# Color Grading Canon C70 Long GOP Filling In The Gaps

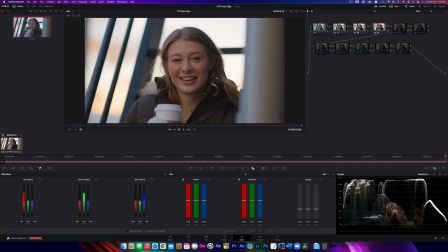8:17 And with some of these digital cameras these days, they are so sharp that they bring out every single piece and layer out of a skin that sometimes may not be flattering.
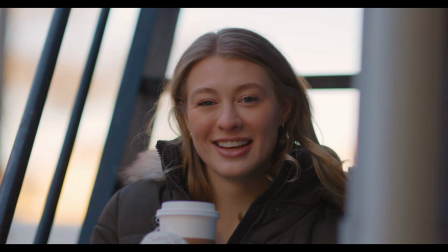8:35 Now, what I want you to notice is that even though I did this, there is still texture. Like I didn't remove like her wrinkles or her features or anything. All I did was smooth them out just a tad so that they were not so sharp.
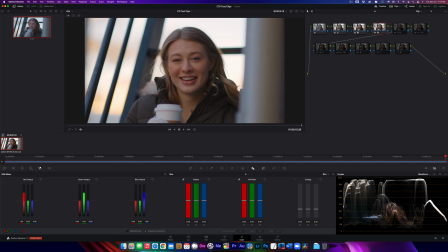8:56 Okay. Once I'm happy here, I then work on additional saturation. And this is in an attempt, I should show you the waveform, not the waveform, the vector scope.
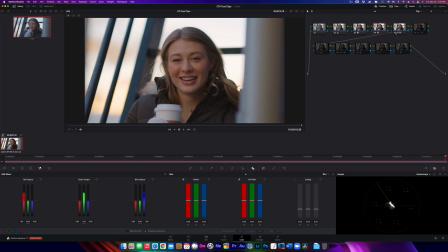9:20 And all I'm doing is I'm increasing the saturation so that she begins to pop a little bit more. And the way that I do saturation adjustments is, excuse me,
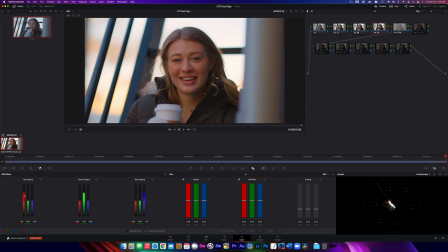9:38 I come into the RGB mixer and then I increase all the outputs to 100%. You'll see that. Now that I'm on the correct node, all the outputs are at 100%,
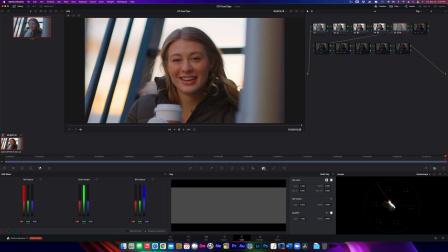9:54 and then I go into the key and then I dial it back down. So I'm at 3.25, but if this was too much for you, we could bring it down to, I don't know, let's say, she begins to get orangey if I do that.
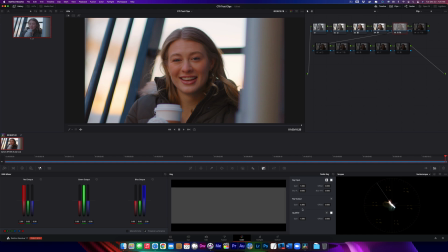10:15 Let's go with 300. So this looks pleasing. She's already popping more than her surroundings. I'm headed in a good direction. And of course, my color contrast is taking shape.
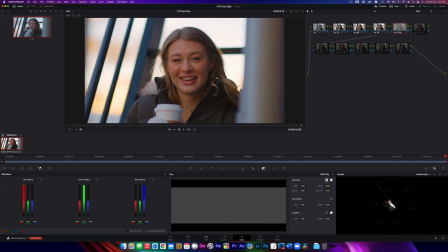10:34 And what I mean by color contrast, of course, is I'm pulling in both directions opposite of the color wheel. All right, in my next node, I did a skin qualification, right? So you can see it here in my
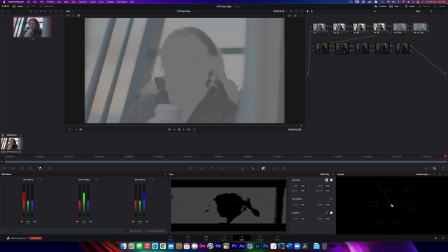10:54 key, or if I turn this on, you can see what I did. But basically, what I'm doing here is I'm furthering and tinting the dark areas of the image.
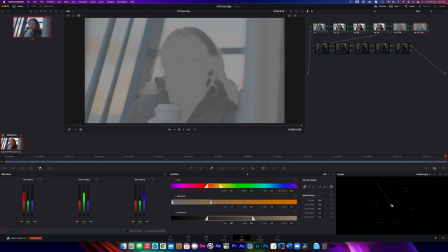11:09 So once I qualified for her skin tones, I inverted the qualification. See, so this is what I started with. I inverted it, and now anything that was dark,
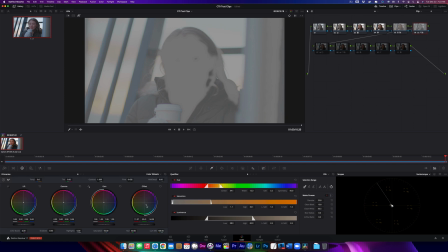11:25 I then made an offset adjustment to pull it into the cyan to give it that extra bit of color contrast.
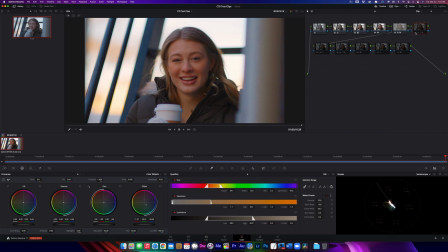11:40 You can see here, it's like the railing and stuff behind her on the steps where she's sitting is kind of flat. But if I turn on that adjustment, then you can see the cyan that was introduced.
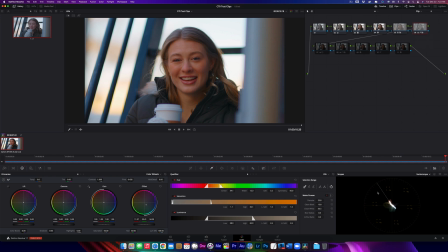11:55 And that, of course, continues to play into the opposite end of the color spectrum and adding color contrast. In the next node,
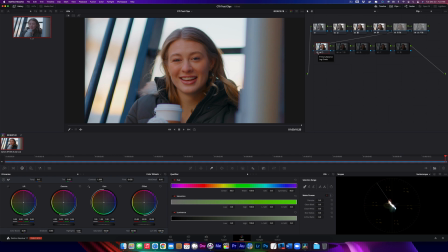12:08 I then made one additional exposure adjustment so that it wouldn't be so dark, right? So I needed to increase the exposure, and I did that here.
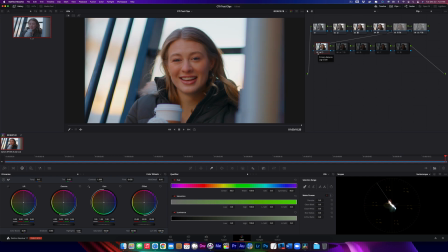12:22 And this, of course, now begins to create more depth and separation in the image because our foreground is lighter than our background, even though our background is really full sun that is being, lighting up the entire street on the background.
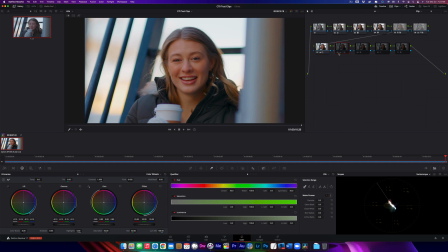12:43 In the next image,
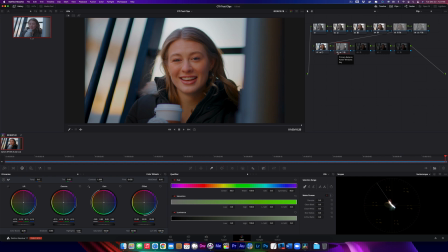12:46 I then am once again creating more drama by creating a bigger separation between the highlight areas of the image and what should be or darker in the image.
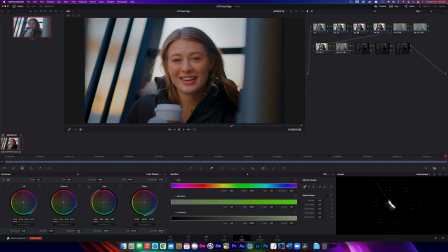13:06 So I'm framing my subject using a power window. And this is my power window that I chose to use and how it is that it's shaping out into this particular shot.
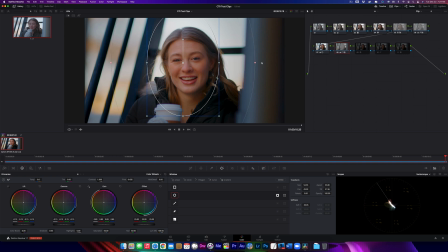13:20 Now, once I'm happy and satisfied with this, and of course you could extend it or shrink it depending on whatever it is that you're trying to accomplish. Once I'm happy here, then my next adjustment is again about refining the face.
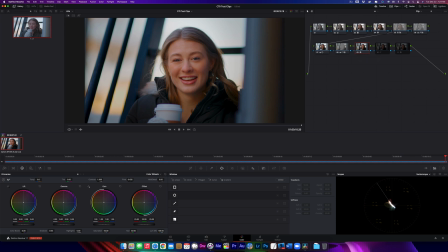13:39 And this is where I said I use face refinement. And if I show you what I did here, you can see I left this texture piece alone.
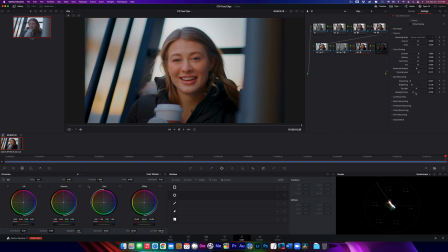13:55 And I did eye retouching. And you can see that I did a little bit of eye bag removal and I did highlight. And it's very subtle, but it does make a difference.
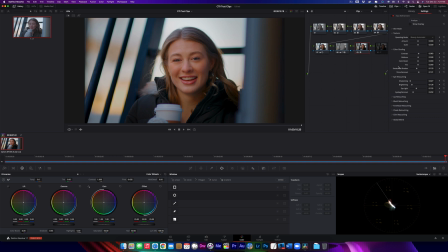14:10 Just to help, bring that up a bit. And I also did a little bit of sharpening on her actual eyes. And I think that helps bring the image and make the image pop a little bit more. Show you in full screen.
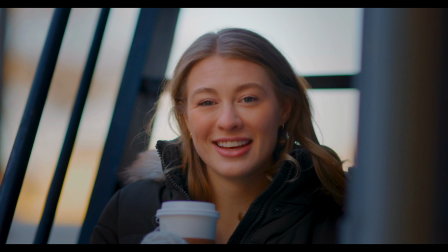14:24 So it's subtle, but it's there. And we didn't lose texture. That's the other important piece, right? Like we don't want people to look like plastic.
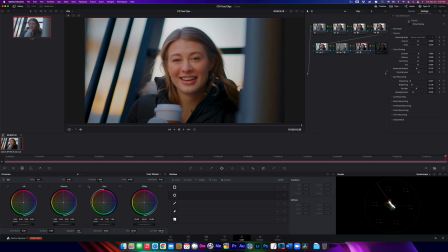14:35 So that is that adjustment. And then I mentioned that I was basically almost done. I just needed to clean up the shadows and add film grain. Well, I'm going to add one other adjustment here at a serial node.
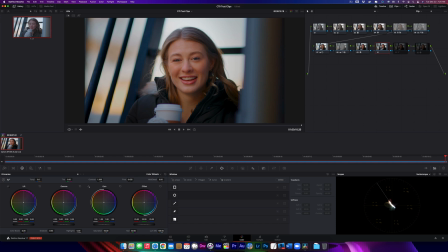14:55 This is something I didn't do in the video, but it's something we certainly can do. And I got questions regarding sharpening. So for sharpening, we're going to go into this blur tool. And this is my favorite way of sharpening an image. And instead of using blur, I'm going to use mist.
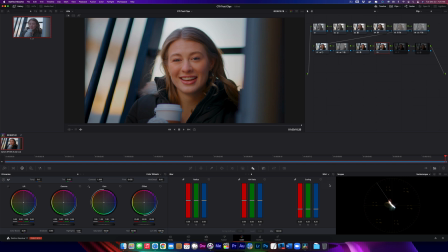15:14 And what mist does specifically is that it works similar to like a black pro mist filter. So if things are supposed to be sharp, then they're going to be sharp. And if they're not supposed to be sharp, then it will work on giving them a bit more softness.
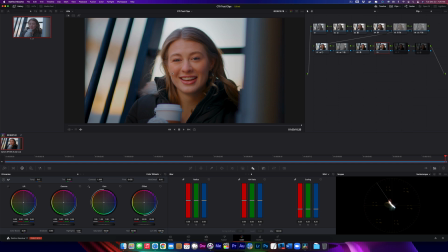15:33 But what this will also do is it'll help us get a little bit sharper face without like destroying the image. So just so you guys can see what is happening here, I'm going to exaggerate. I'm going to say, let's say we go all the way to 40 here.
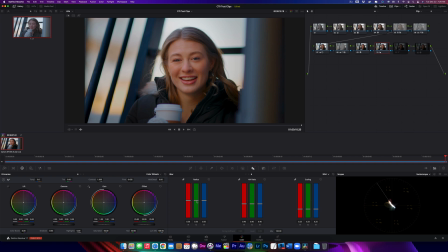15:52 So down is sharpening, up is blurring, in case you guys are wondering. I'm going to do the same thing for the radius. And you can see here, obviously that's way too sharp, right? That is too sharp.
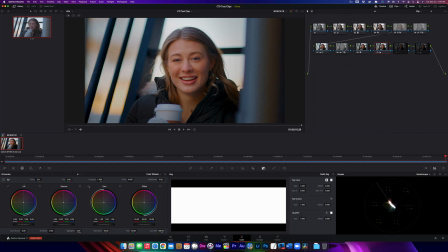16:06 And we could certainly go into the key and just reduce that to taste.
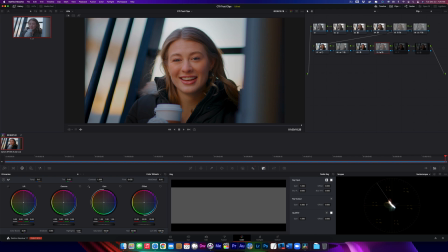16:14 That's one way of doing it. Or what I prefer to do, instead of doing multiple tools to make the same adjustment, is just back it up. So I'm going to reset these.